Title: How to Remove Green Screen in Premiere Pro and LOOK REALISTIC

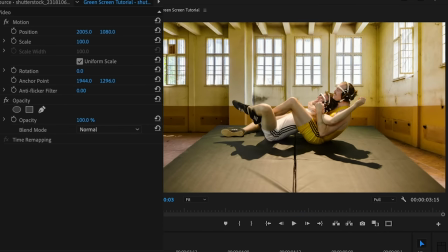Now, just as a quick aside, the background you choose will make a big difference in whether or not this looks realistic.
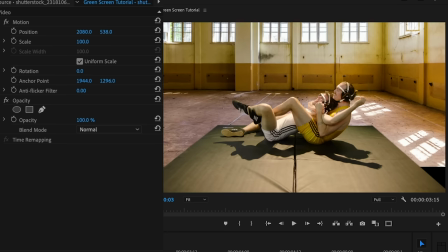I mean, I spent hours searching for the right background plate on stock image and stock footage websites until I found something with the right lighting,
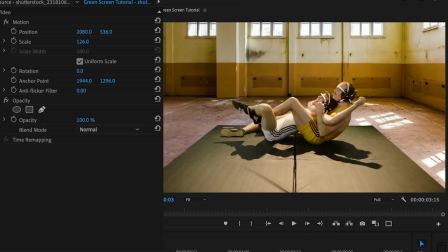focal length, perspective, and angle to fit with our talent. So just make sure to try a bunch of different background plates to make sure it looks realistic and ask for opinions from others.
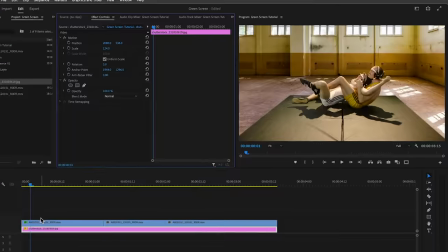Okay? With this in place, it's much easier to notice the remaining green screen in the edges.
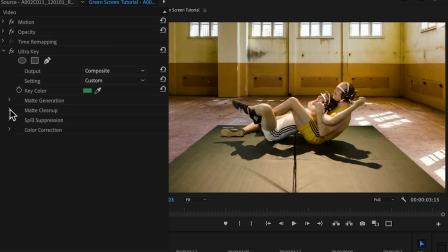Now, this is where the spill suppression tools will deal with the green tones that remain inside the mat by desaturating and replacing them with the opposite hue,
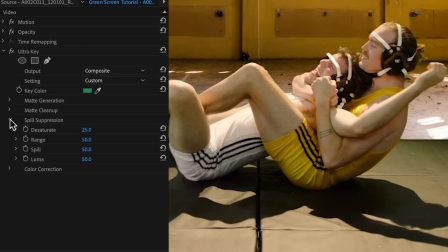in this case, red. The green contamination will most likely be found in edges, reflective surfaces, and tricky areas like the hair. By default, spill suppression is already desaturating these areas a bit, so there's no need to make it stronger. For the range, I'll bring it up so the spill suppression affects more of the image.
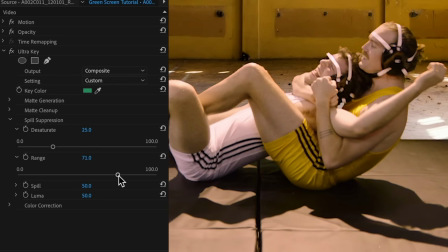Now what's happening here is this is tinting the image towards red, but we can bring down the effect with the spill slider. Finally, let's bring the luma up to brighten those edges slightly.
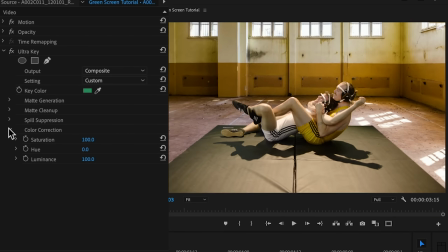Next comes the color correction section in case we want to compensate for changes in saturation, hue, and luminance that the key effect might have had on our footage. But we won't touch those options yet because we'll address those issues later on.
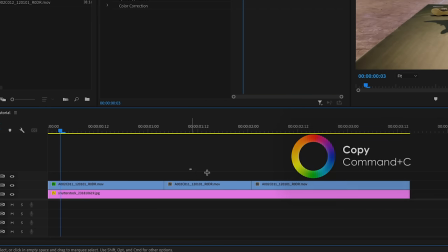First, let's copy the clip we've been working on and paste its attributes to the other clips, including opacity and the ultra key effect.
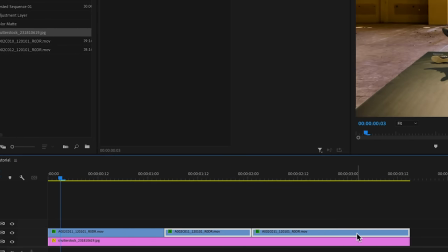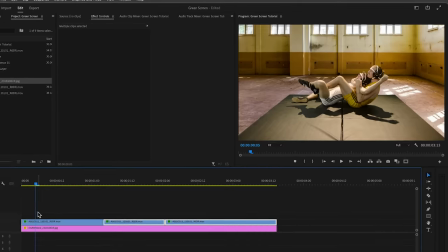Then I'll select all the clips, including the background plate, and nest them.
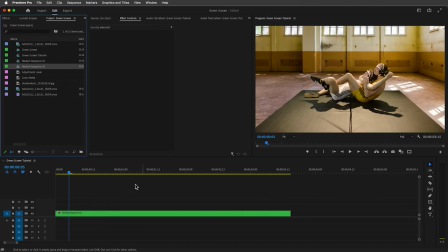Although the main key is done, we need color correction and grading to help match the footage with the background.
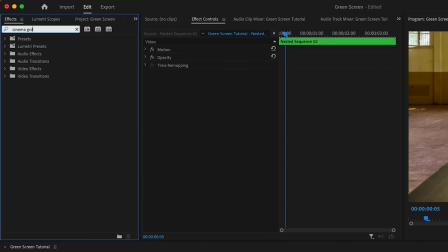So for that, I'll apply Cinema Grade to the nested clip and open it.
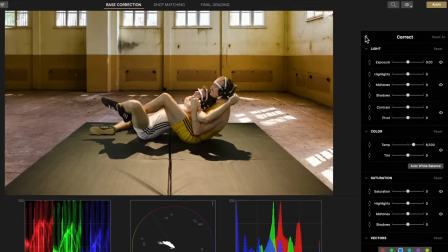We'll quickly perform exposure, color temp, and saturation adjustments with a point-and-click grading in the viewer.
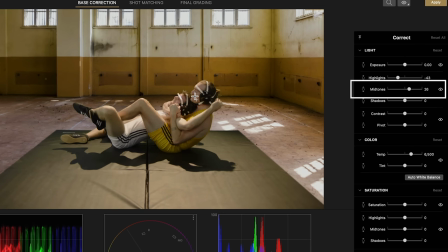And everything we do here, we can see over in the inspector on the right. All we're doing here is simply pointing at the areas that we want to change,
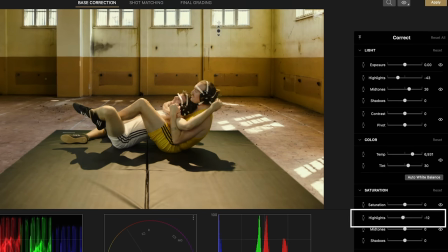and then clicking and dragging up or down, and the software automatically knows if we're pointing at the shadows, midtones, or highlights. Once done with the base correction, we'll jump to the final grading page, go to the look selection panel, and choose a look.
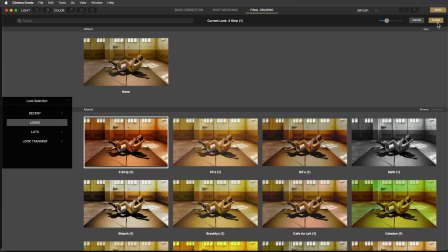Let's go with the 3-strip color preset. It's too strong at first, so we'll bring the mix value down.
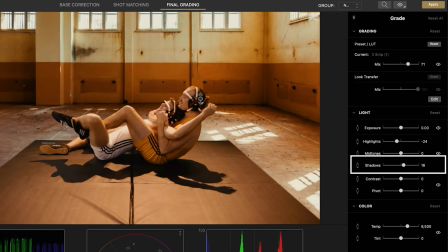We'll then perform some additional color adjustments right within the viewer. And again, we can see our color changes over here in the panel on the right.
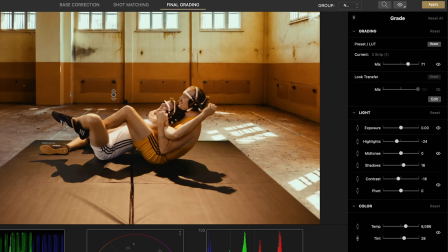If you ask me, this is looking great. So let's hit apply and go back to Premiere.
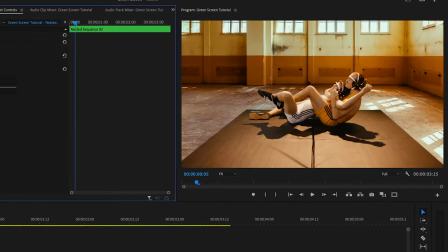As you can see, the color grading is what finally helps sell the shot. It's making our footage really match with the background.
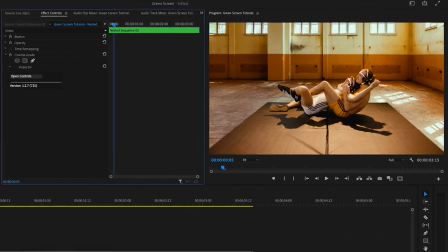But there's still a few other things we can do to help sell the shot even further. So let's go into the nested clip and create some depth to the shot by blurring
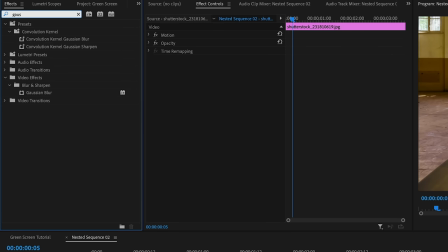the background plate with the Gaussian blur effect to make it seem further in the background.
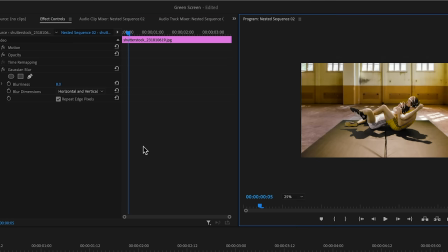We'll bring it up to 8. Then we'll mask the effect so it affects only this portion of the shot that is farthest away from the camera.
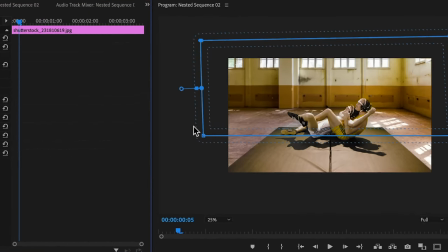And let's not forget to feather the mask. There, that looks more realistic. Then let's do the same with the foreground plate with the Dunlap Brothers.
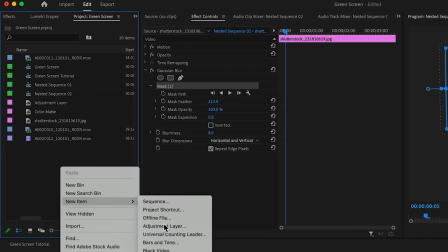To do that, we'll create an adjustment layer and position it over top of the foreground clips so we can apply the same effect to all of them.
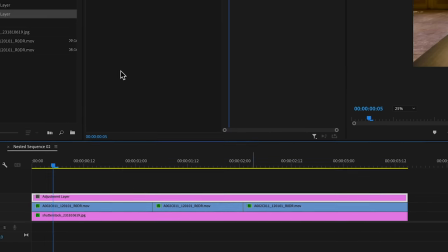We'll add a Gaussian blur effect,
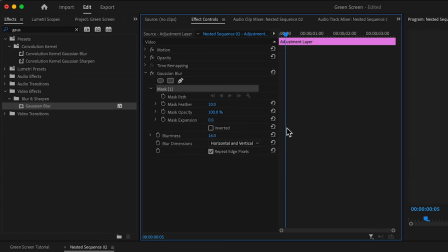bring it up to 16, and draw a mask for the area of the image that is closest to the camera.
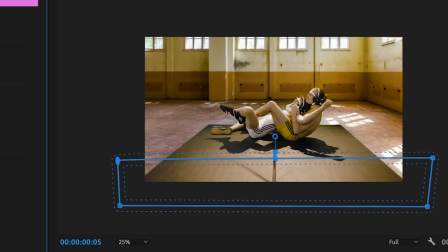It's a subtle effect, but it does create that illusion of depth and focuses our attention on the Dunlaps.
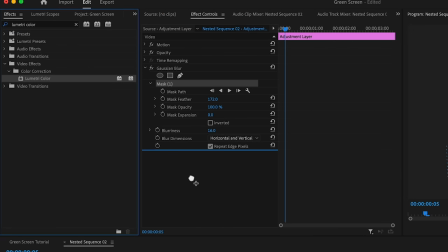Then on the same adjustment layer, we'll add the Lumetri color effect and draw a mask around the bottom left corner of the image.
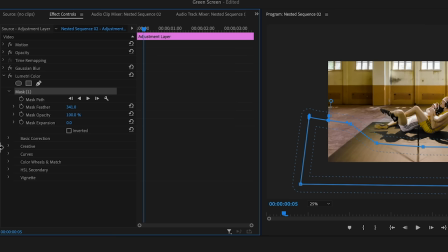Then bring the shadows down.